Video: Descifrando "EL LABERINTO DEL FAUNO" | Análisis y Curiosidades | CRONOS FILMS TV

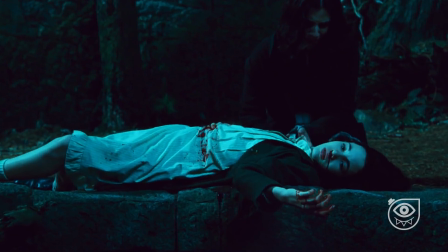(4:09)
Pero Del Toro sabe bien lo que hace, necesita abrir el arco narrativo de su película desde el final para poderlo cerrar después de una manera magistral.
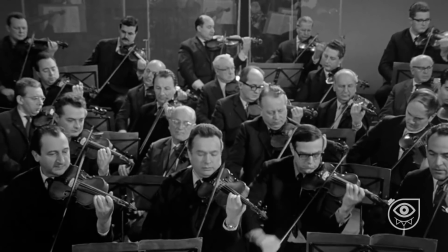(4:18)
Al igual que el músico que sabe cómo terminará su pieza musical, pero aún más importante sabe cómo empieza.
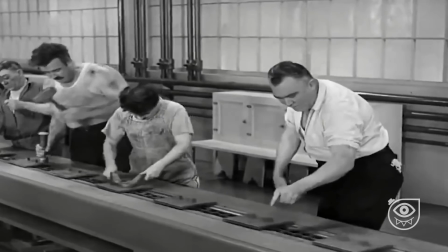(4:24)
La estructura narrativa clásica que se ha usado tantos años para contar una historia es Introducción, desarrollo y desenlace.
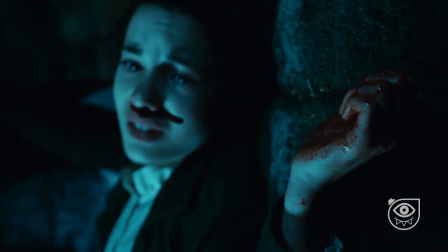(4:32)
Del toro la desafía empezando el primer acto de su película por el final, transformando la estructura lineal en circular.
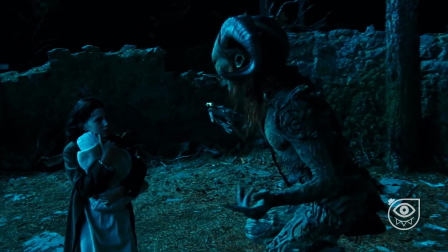(4:39)
Y aunque no todas las historias pueden ser contadas de la misma manera, el laberinto del fauno tenía que ser contada así, para llegar a ser lo que es,
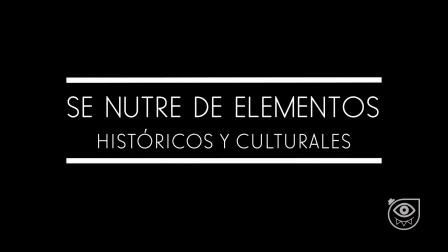(4:46)
una gran película. nutre de elementos históricos y culturales lo increíble
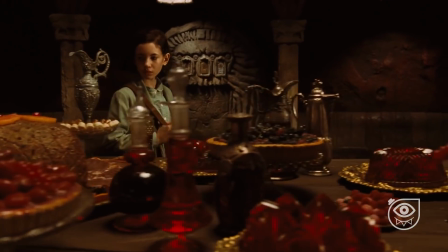(4:52)
de esta película es que muestra referencias a la historia el arte y la cultura
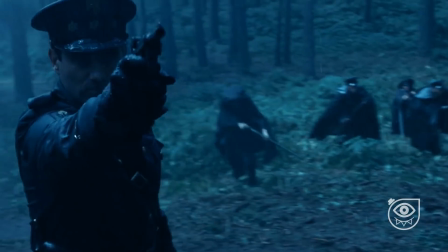(4:57)
exponiendo realidades que chocan entre sí pero que llevan un mismo significado que
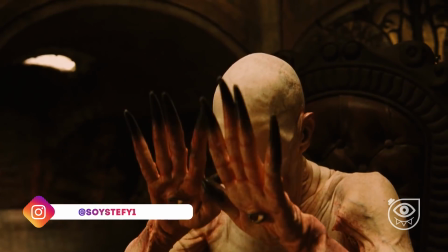(5:02)
es la de un mundo malvado y cruel una de las más conocidas y elogiadas es la del hombre
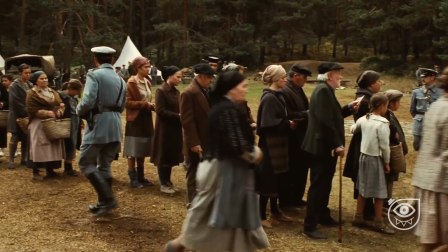(5:07)
pálido que significa el autoritarismo de la dictadura franquista que no
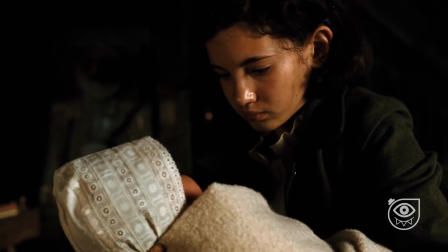(5:12)
quiere que las nuevas generaciones lleguen al poder mostrándonos como esta terrible
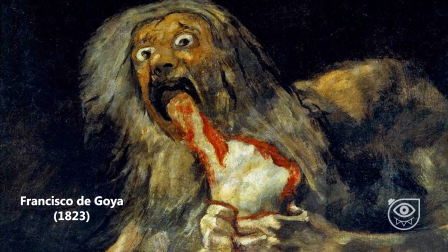(5:17)
criatura se comía a los niños, haciendo una alegoría también al cuadro del español Francisco de Goya pintado en 1823,
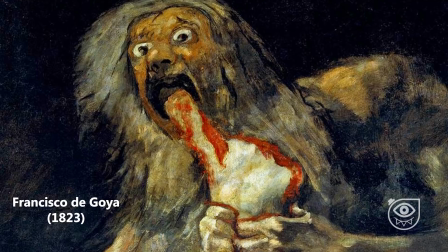(5:25)
donde el titán Crono se comía a sus hijos para evitar que lo reemplacen en el poder.
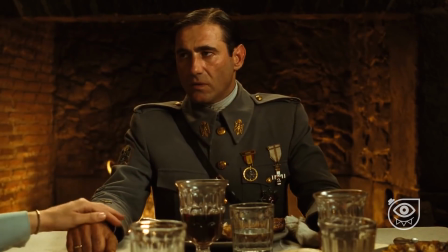(5:30)
Hay otra escena donde podemos ver al clasista Capitán Vidal sentado en el mismo sitio de la mesa que el hombre pálido y en un banquete similar.
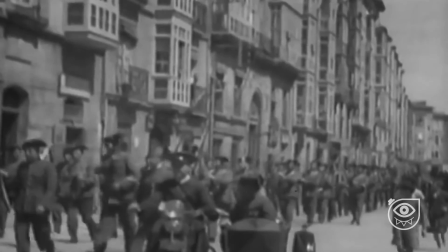(5:39)
Esto demuestra de una manera simbólica lo cruel que era el fascismo en España en los años 40, que no permitía que los jóvenes lleguen a gobernar.
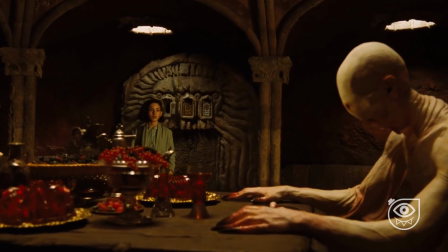(5:48)
Los zapatos es otra de las referencias importantes de la película, pues cuando vemos en la escena del hombre pálido la montaña de zapatos apilados en un rincón
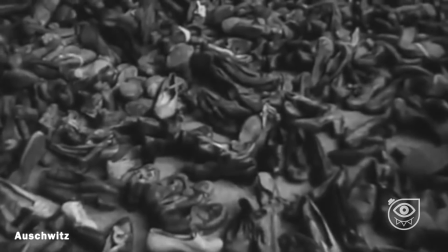(5:56)
es una alegoría a los campos de concentración nazi donde también hubo mucho sufrimiento,
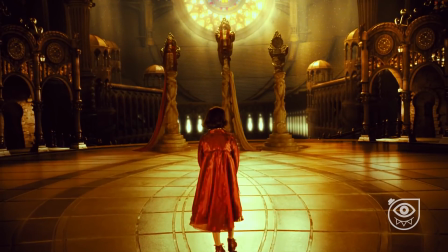(6:02)
dolor y vidas arrebatadas. También cuando Ofelia retorna al otro mundo podemos ver que sus zapatos son rojos,
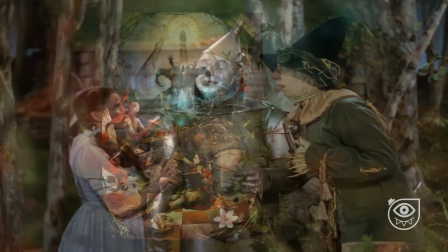(6:09)
que es una clara referencia a El Mago de Oz, confirmando una vez más la fantasía de este filme.
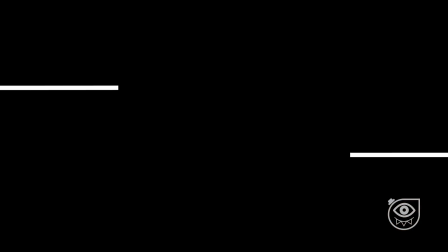(6:16)
Recuerda suscribirte también a mi canal personal, soy Estefi. Fantasía, criaturas mágicas y un cuento de hadas en medio de una guerra.
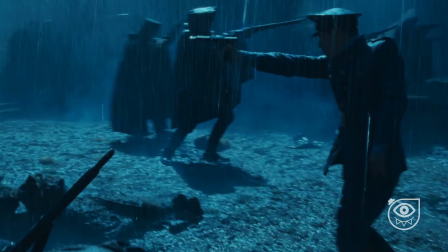(6:25)
Para colmo, Del Toro se atreve a poner un cuento de fantasía en medio de una cruel guerra fascista.
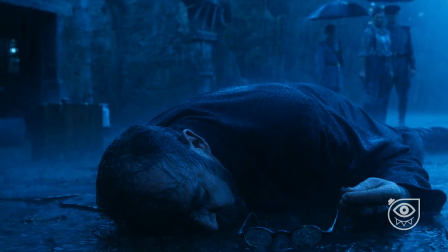(6:30)
Pues, aunque suene irónico, el director utiliza la fantasía de los cuentos de hadas para contar una cruda realidad histórica como lo fue la guerra civil española.
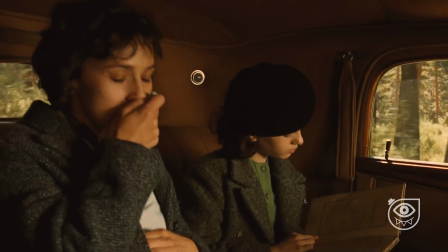(6:39)
Pues la película toma significado por sí misma contando la historia de la pequeña Ofelia y su madre Carmen,
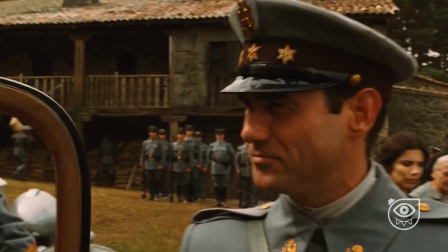(6:45)
cuando se van a vivir con el cruel capitán Vidal 5 años después de la guerra civil española.
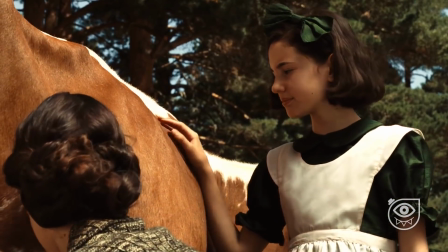(6:51)
El padre biológico de Ofelia fue un sastre que se perdió al empezar la guerra.
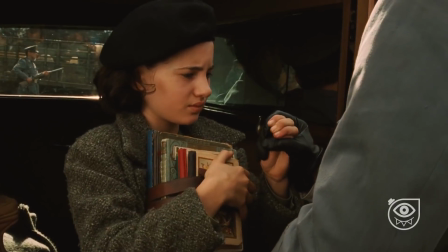(6:55)
La nueva figura paterna de Ofelia será el despiadado capitán Vidal, quien solo tiene un objetivo,
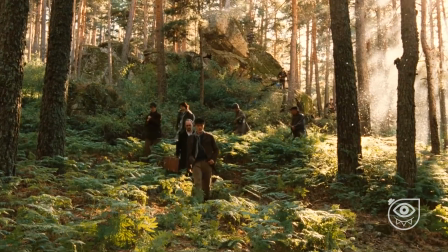(7:01)
erradicar todo grupo de rebelión o resistencia que haya quedado de la guerra, y aguardar hasta que nazca su preciado hijo.
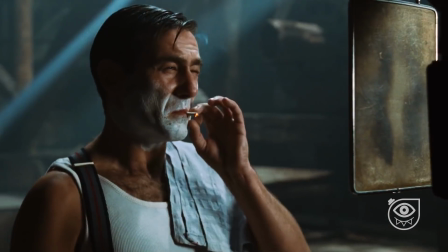(7:07)
Vidal es un militar fascista muy conservador quien tiene una extraña obsesión con el tiempo,
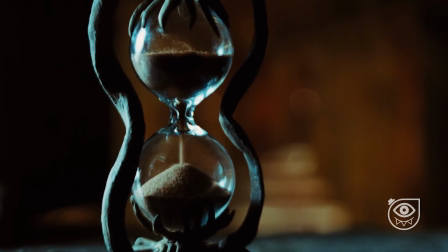(7:12)
pues el tiempo o Cronos es algo muy importante para Del Toro, tanto así que su ópera prima se tituló Cronos,
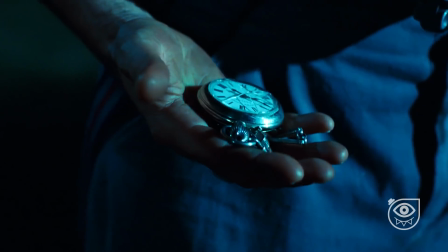(7:19)
y en el laberinto del fauno no es la excepción. La importancia del tiempo se refleja a través del personaje de Vidal,
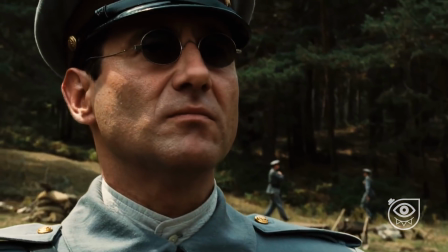(7:25)
quien lleva a todos lados el reloj de su padre quien murió en batalla, y al temer que se descomponga y no pueda darle la hora exacta,
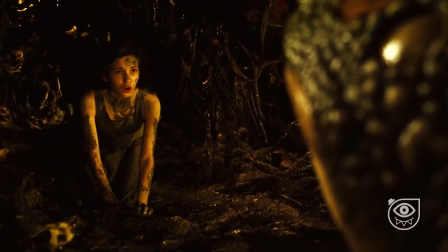(7:32)
vive dándole un constante mantenimiento. Mientras todo esto sucede, Ofelia se encuentra viviendo una aventura mágica que empezó al encontrarse con un hada en medio
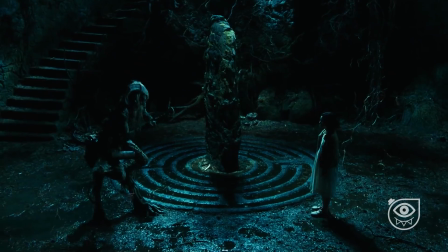(7:41)
del bosque y después continuó encontrándose con un fauno dentro de un viejo laberinto,
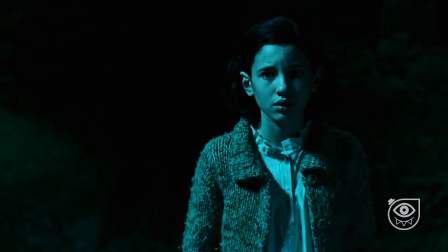(7:46)
quien le explicaría que ella es una princesa de otro mundo.
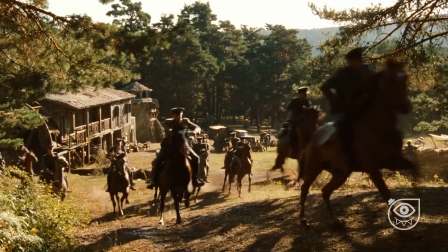(7:49)
En este punto la historia se desglosa en dos subtramas paralelas, por un lado el drama político y por el otro la aventura mágica de Ofelia,
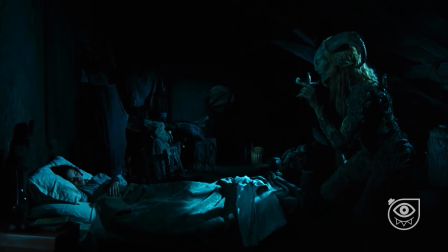(7:57)
que según el fauno deberá superar varias pruebas antes de convertirse en princesa,
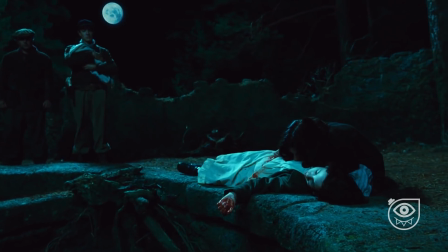(8:01)
por lo que al llegar a la última prueba el final será algo totalmente inesperado, llevándonos hasta las lágrimas.